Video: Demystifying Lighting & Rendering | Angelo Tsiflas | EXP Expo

so this is just using I think a couple of correct lights to get the base of my for my lighting setup this is so this could be your key light in a way this is some extra key lights just to showcase some of the curves of the car so this will always depend on like your model may might be a character you want to showcase their face it might be a hard surface probe you might have to place a couple of extra point lights or rect light long elect rect lights to showcase its form and the specular reflections that it can show off and you can see that I'm slowly building up and trying to fill all of the areas as much as possible just so I don't have any purely black spots that are not easily understood
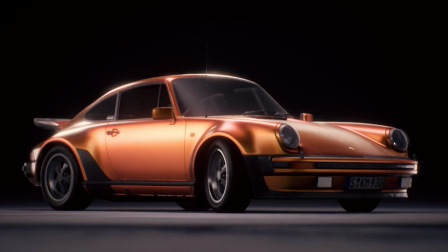at this point I'm done with my key and fill light so you can see like we've got some dark spots all around one pass another pass and then we get to the rim lighting pass
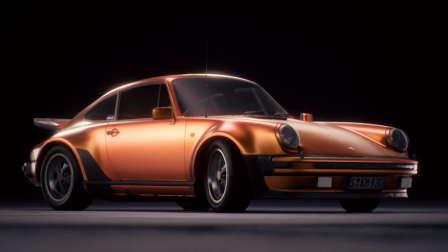so this basically showcases the silhouette of my object and it's a great way to separate that from the background in this case i didn't have anything complex in the background but it still helped give it an extra pop and
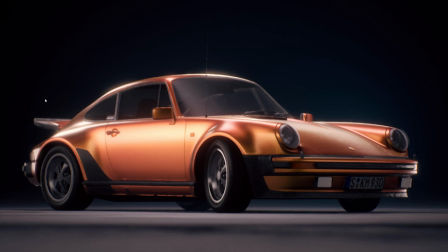I am not sure if that's completely visible from the stream but at the end I ended up using some very subtle volumetric spotlights I think they were
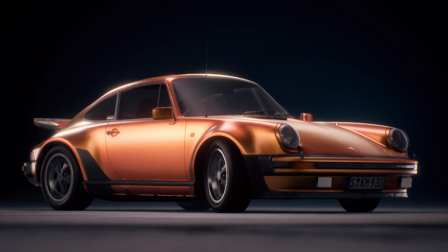just to increase the contrast of the color of the car so basically you can see the car is orange it's complimentary color is like a teal color so that's what I went with just to increase the overall contrast of the scene you can see that you don't
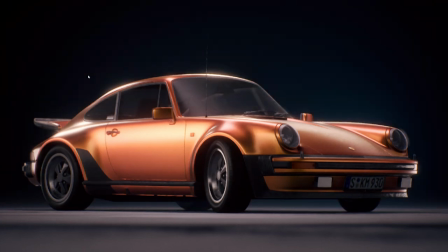really notice it but once it's there you really like it compared to just being a black background hopefully so
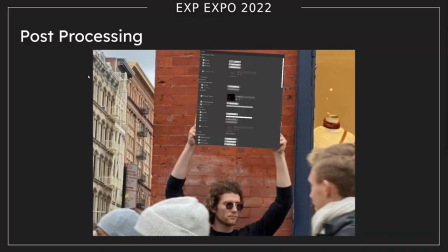and brief mention on post-processing it's usually a stage that comes after the most parts of the art pipeline but that doesn't mean at the same time that it's any less important than everything we mentioned so far so things like bloom
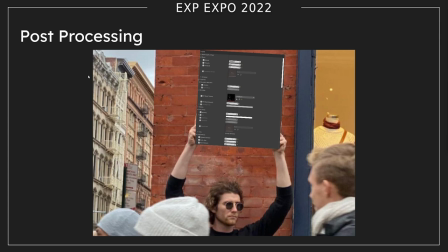chromatic aberration lens flare vignette film grain motion blur play such an important role in the final look of your scene should not be discounted by any means especially if you're doing short cinematics or films right if you're working
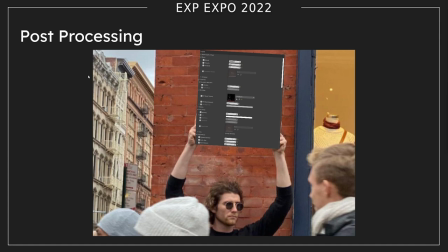in film and vfx this is usually something that is done after the main production stage so crystal mentioned a couple of things with that in games however we have the ability to work with these effects at the same time as we're building our lights
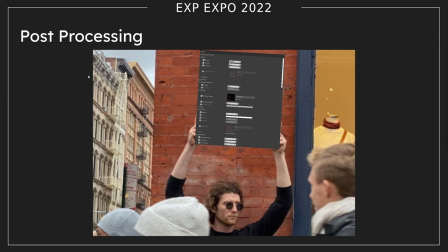but it's still good still worth it to be aware that these effects are almost always rendered at the very end of the render pipeline of the every engine so yeah just keep that in mind before you start doing any crazy things with them especially early on with great power comes greater responsibility
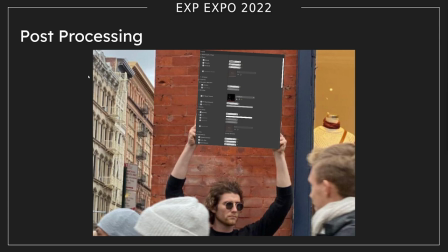be careful not to go overboard with those post-process effects uh in the beginning uh because what i usually see in like junior juniors or students uh to work on their lights they have a very
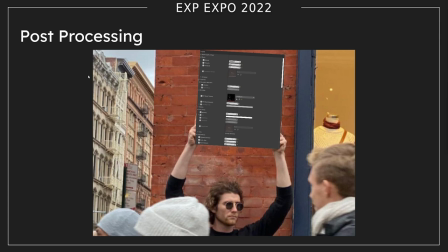post-process heavy look already even though their lighting is still very basic. Having all those effects in place from the beginning will influence how your actual lighting
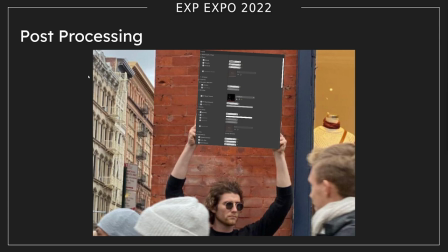looks and it can really mess up with your perception of colors and values and contrast.